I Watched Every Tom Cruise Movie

The exotic locations. Mission Impossible is originally set in the United States, and I said, Tom, this is Mission Impossible.
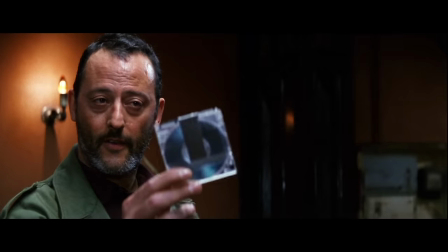[58:06]
We can go all over the world, you know, there are these big, huge movie stars and all these countries are dying to be in this.
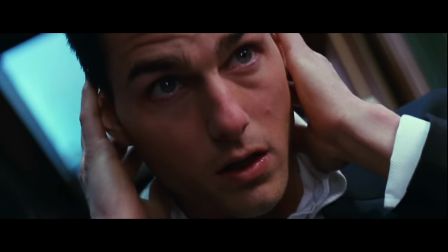[58:12]
The narrative sleights of hand, where all of a sudden, with one reveal, everything you thought to be real is a fallacy and the room turns in on itself.
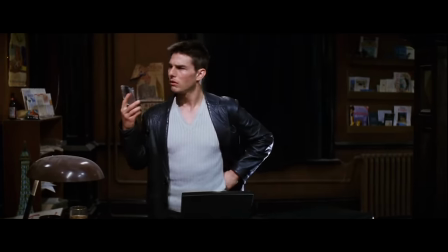[58:19]
By this point, Tom Cruise has mastered the character he plays in most of his movies. His intensity and confidence are at their most convincing and electric.
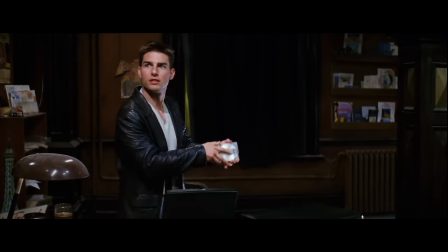[58:27] You've seen this trick?
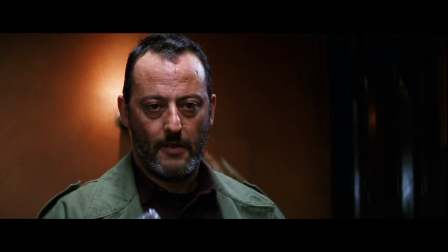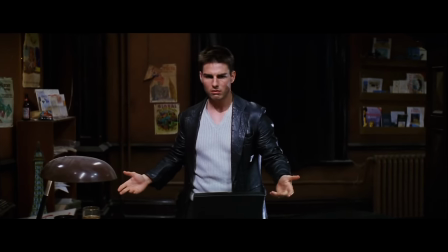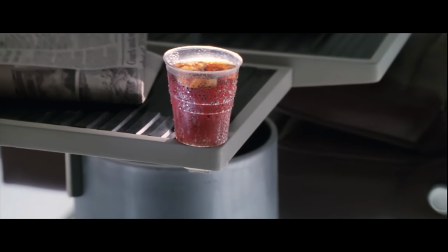[58:38] Where'd it go?
Brian De Palma is so damn good at presenting information in his incredibly stylized, cinematic way.
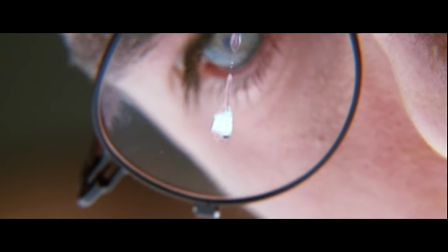[58:44]
His sense of pacing and rhythm for suspense is perfect. A lot of that suspense was created by trapping the characters in confined spaces, air conditioning ducts,
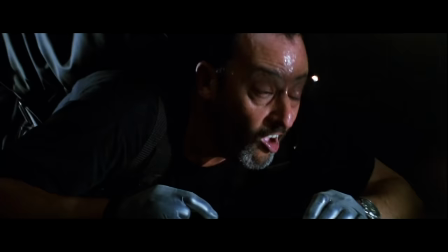[58:53]
elevator shafts, and train compartments, as well as through the sound design, playing with silence.
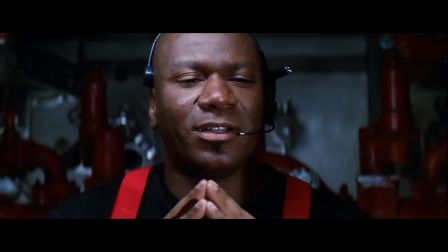[58:58]
There is one missing Mission Impossible foundation, and that is in-camera set pieces.
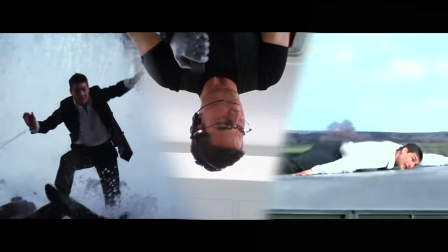[59:04]
Out of the three main set pieces in Mission Impossible, only one falls short. The train chase scene is the reigning example here.
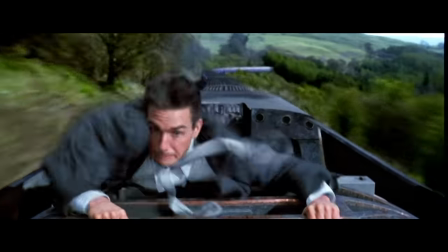[59:11]
Even if the action is beautiful, the weight, proximity,
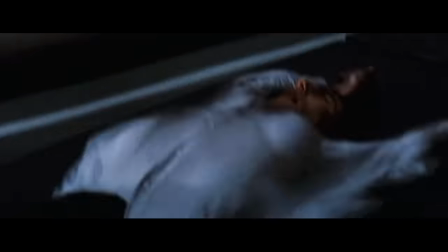[59:14]
and danger of filming action in-camera cannot be replicated in a computer, especially one in 1996.
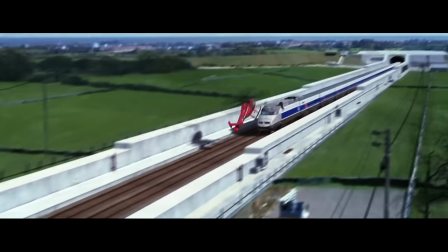[59:21]
That being said, I do love how ludicrous the concept of a helicopter chasing a train in a tunnel is.
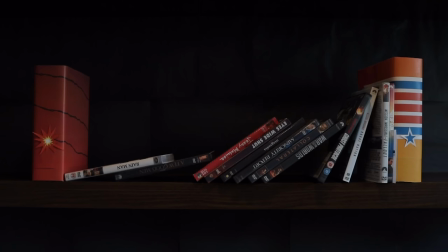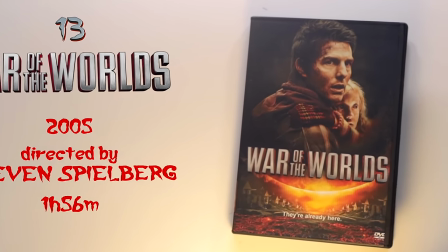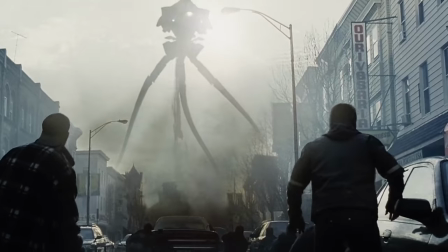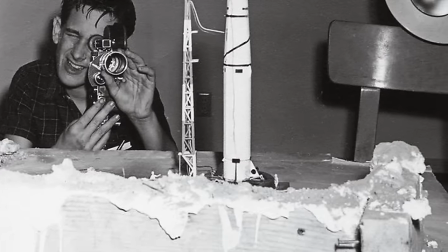[59:49]
When Steven Spielberg was 17, he directed his first feature film with sound, Firelight.
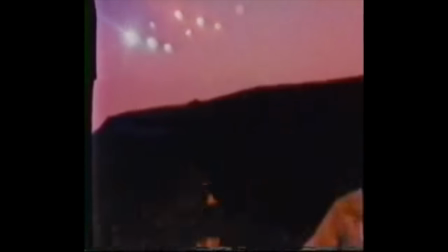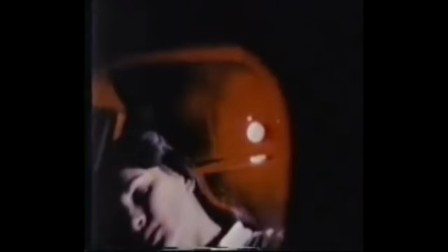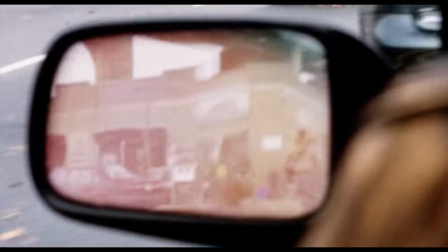[60:05]
Forty-one years later, he directed his second alien invasion horror movie, War of the Worlds.
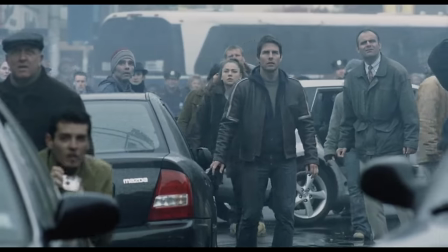[60:10]
War of the Worlds is an enthralling horror adventure. It's a study of human behavior, our curiosity of threats, horde mentality,
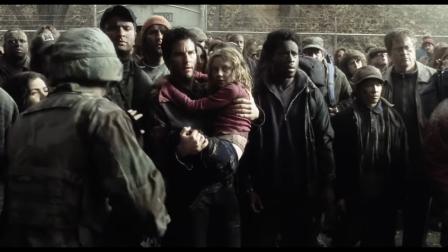[60:17]
and instinct to survive and protect our kin, and it's sandwiched between the stupidest intro and outro I've seen in a movie.
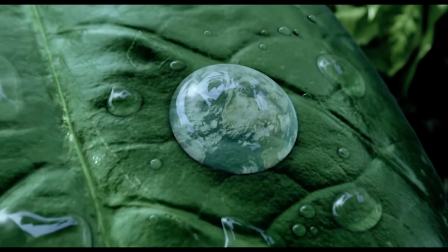[60:23]
The movie starts with a drop of CG water turning into planet Earth, turning into a red traffic light,
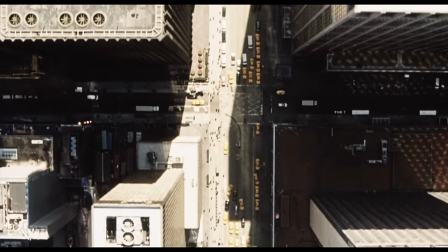[60:29]
cutting to stock footage, as Morgan Freeman reads out passages from the novel by H.G.
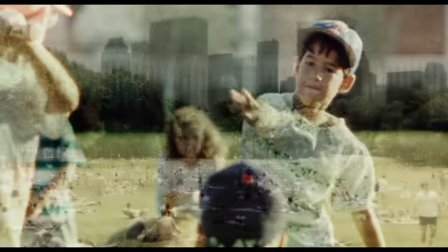[60:34]
Wells that the film is based on.
With infinite complacency, men went to and fro about the globe.
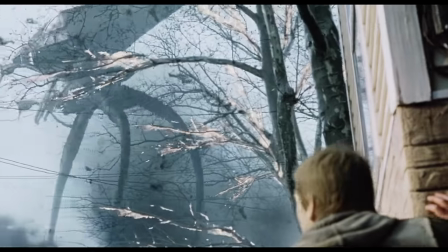[60:41]
Then, after 2 hours of escaping into the first-person account of a father discovering aliens and then desperately trying to keep his kids alive,
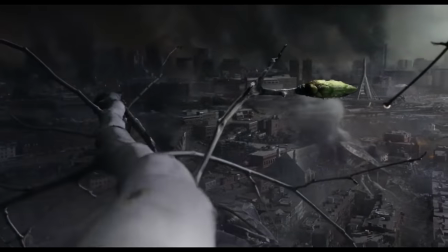[60:48]
Morgan Freeman shows up again, saying, "Remember me?"
After all of man's weapons and devices had failed.
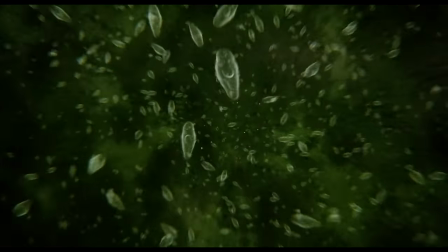[60:55]
No! I forgot about you! Stupid Morgan Freeman is completely out of place in the context of the movie.
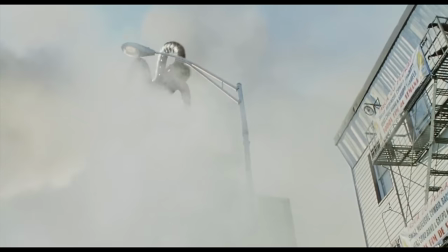[61:00]
This is the second time this has happened. What I find fascinating about War of the Worlds is the seamless blend between practical sets and computer-generated effects.
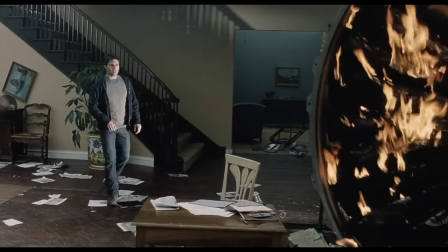[61:09]
There's a moment where Tom Cruise's character steps outside a basement to find a commercial plane has crashed on the neighborhood.
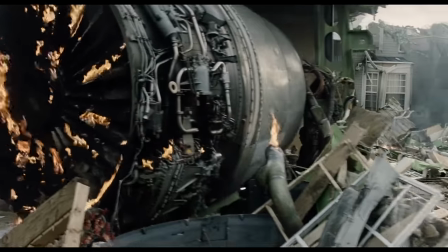[61:15]
This is a huge set that took several months to make with pieces of a real 747.
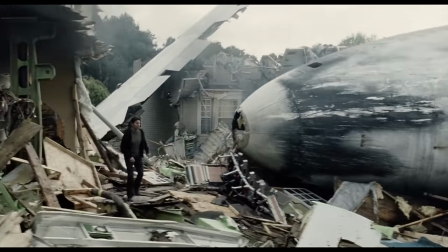[61:20]
This is the value of big-budget movies, to sell the impossible.
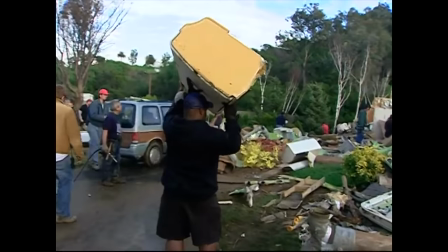[61:24]
The plane was cut up, dressed, and set dressing put a lot of the debris around, and the engines were smoking and on fire,
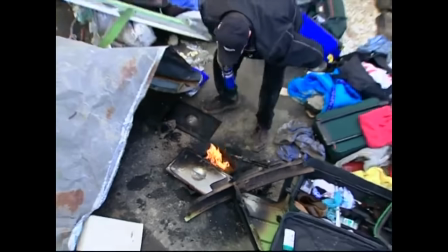[61:32]
which was quite an undertaking, and it took several months for the production group to facilitate that.
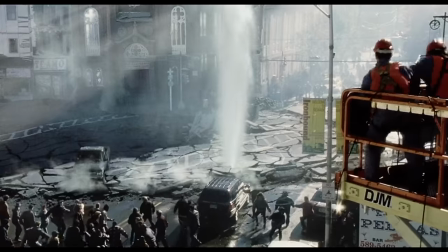[61:39]
Practical effects are impressive, but the applications of CG shouldn't be underestimated.
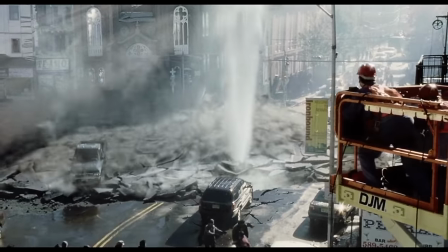[61:43]
The mayhem and destruction in War of the Worlds is proof.
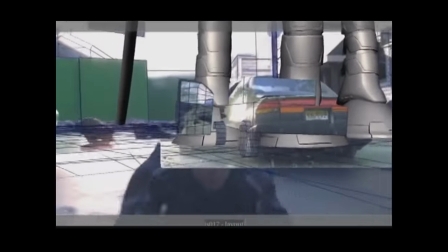Very tense. This is gonna be scary. This is a scary movie. This is a scary, intense film.